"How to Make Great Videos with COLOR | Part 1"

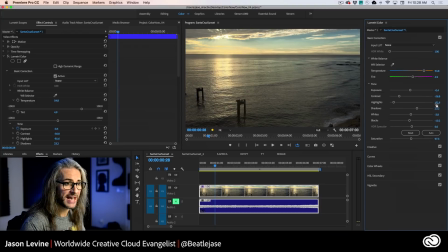We've got it off right now, but I pulled those way down, right? If you want to tackle some of those highlights and try to tame some of those highlights. And this is where the Lumetri scopes really come into play. Again, you'll see this next week.
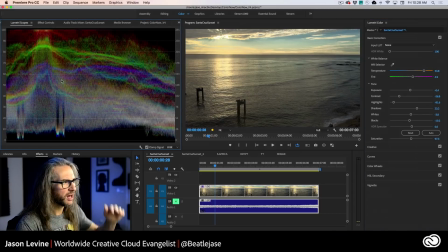But actually, yeah, if we look here, and again, I'll give you all the details of what all of this means. But real quickly, if you look at the top of our scopes here, and you see that I've got signal that's pegging at 100 right here, you can see this hitting the top.
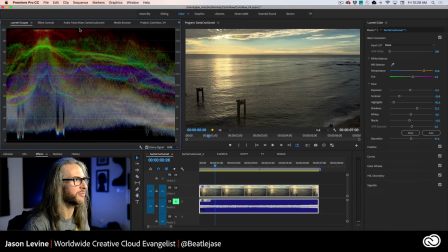Not good. You don't want to be there. You can be there, but you don't want to be there ultimately. So you can see that we've just got, we've got some blown out highlights there. It's 8-bit footage shot on the iPhone.
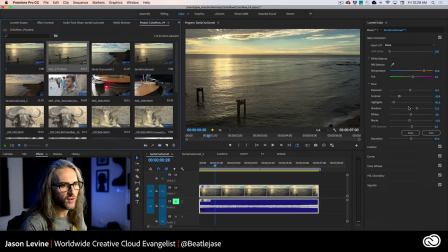That's fine, whatever. Okay, so we've also got our contrast dropped here, which will help in that arena as well.
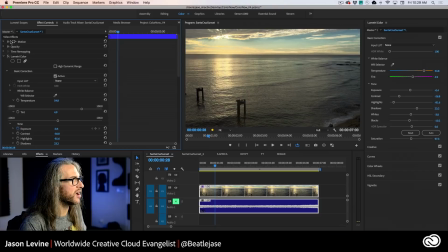You can see that I brought out some shadow detail. And when we turn back on that Lumetri color effect, it really now feels like sunset.
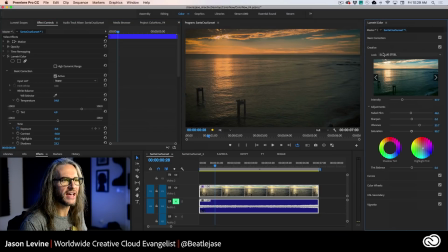But beyond just the basic corrections, I also added a creative look, or in this case, a creative LUT. So remember, as I mentioned, there's sort of the input LUT, and then we have the display LUT, or the look. And this is basically used as a way to change the color style, right?
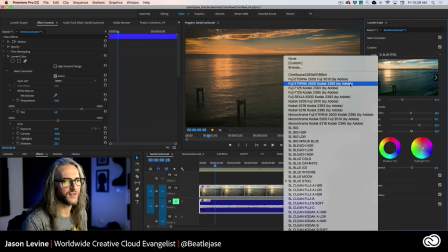Now, the great thing about these looks is that we have dozens of them as presets available to you.
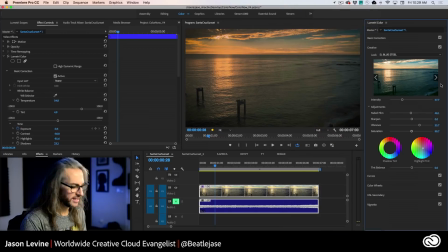So just like in the new Lightroom CC,
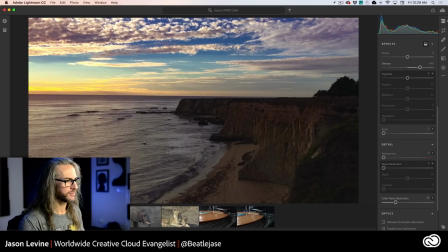where we have our preset section here, and let's go to another piece of footage, something like this elephant.
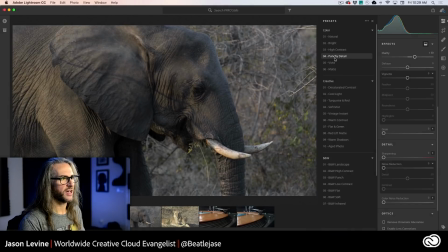Go into our presets, all right? And as I hover over these different presets, this is going to give me different looks for our footage here. Oh, that one's kind of nice, turquoise and red, all right?
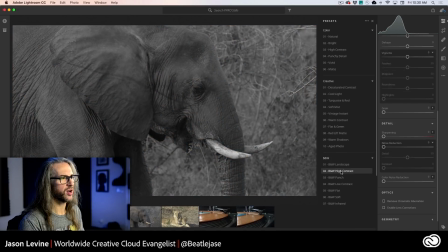Your looks or creative LUTs inside of Premiere Pro will offer the same types of flexibility, all right?
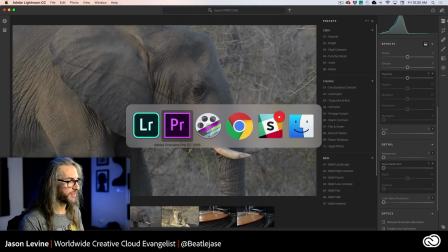So let's go back to Premiere,
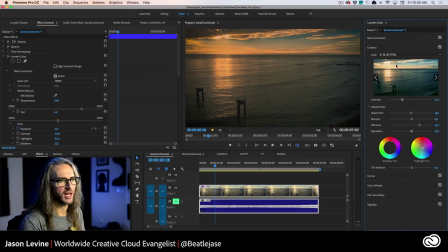and you see that I've got this blue steel look applied, not to be confused with Blue Steel, Ben Stiller, all right?
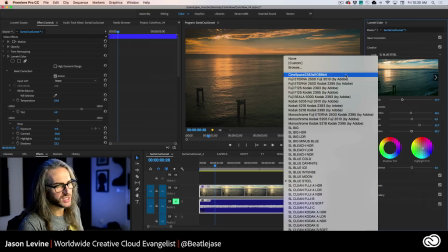So at the top here, we can just start cycling through some of these. You can see we start with something like CineSpace.
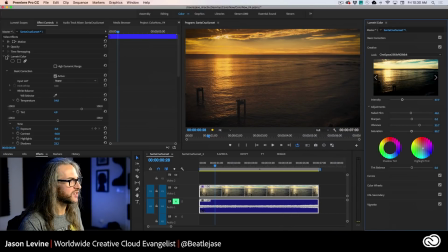Now that really feels like sunset. And again, this is where I love to do the before and after.
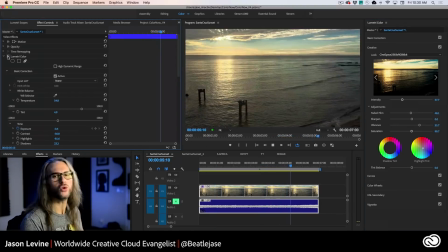It just changes the entire mood so quickly, right?
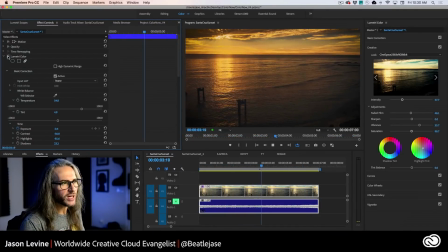Here's the original shot. Here's how it felt when I was there. And it actually probably looked pretty close to that. That's a bit dramatic. And again, we're losing a little bit of some of our shadow detail there, although that kind of works for me.
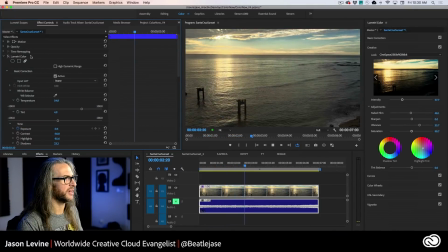All right. So there it is with CineSpace applied. Okay. Let's go and just kind of cycle through a couple more of these.
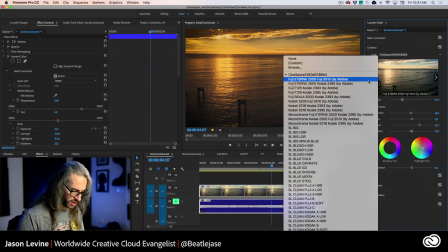So you'll notice that we have a whole bunch of film stock emulations.
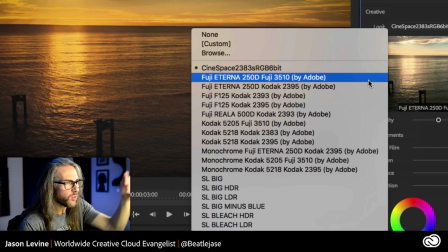So by applying one of these looks, this is actually going to simulate what this would have looked like if it was shot and then printed on film, okay? And what these mean when you see like Fuji Kodak, shot on Fuji, printed on Kodak.
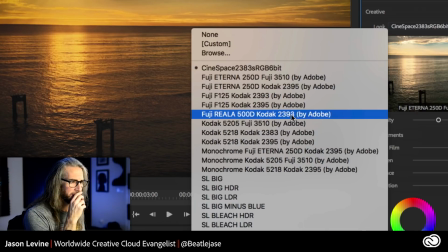That's what that's in reference to. I happen to really love
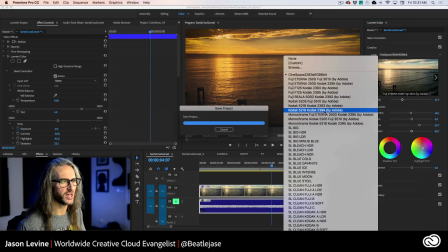this Kodak 5218, 2395, also 2383.
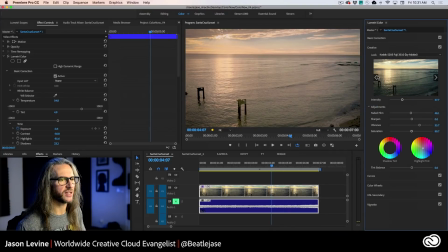It depends on the footage, of course. But what you'll see as we kind of cycle through these, they're just going to give them entirely different looks.
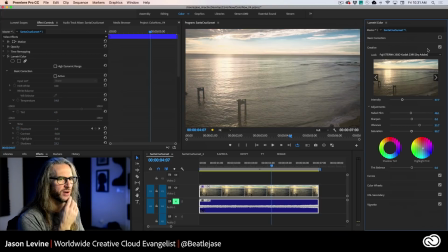Again, with that kind of softer film-like edge. Let's go ahead and turn off the basic corrections so these kind of reflect the look here a bit more accurately.
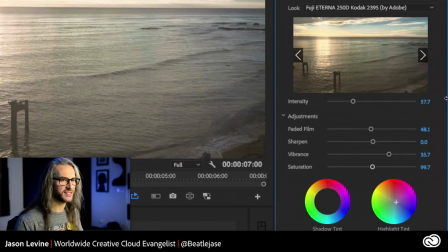Also notice that we have this intensity slider here.
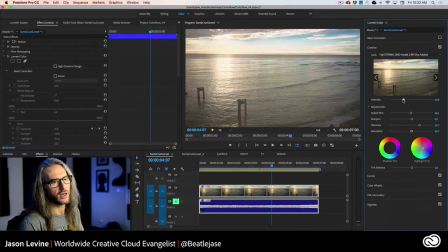So when applying these different looks, you may have to back off on the intensity. Now, this is one of the best and probably most important controls that you need to know about when applying a creative look, because many times, in many cases, when you apply, by default, it's at 100%,
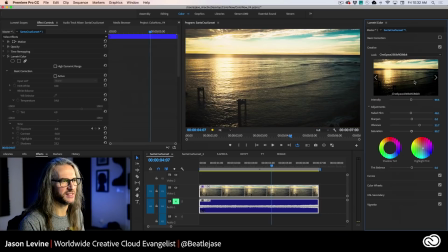it's too much, right? So if we go back to something like our CineSpace, you know, at 99%, that's really almost too much.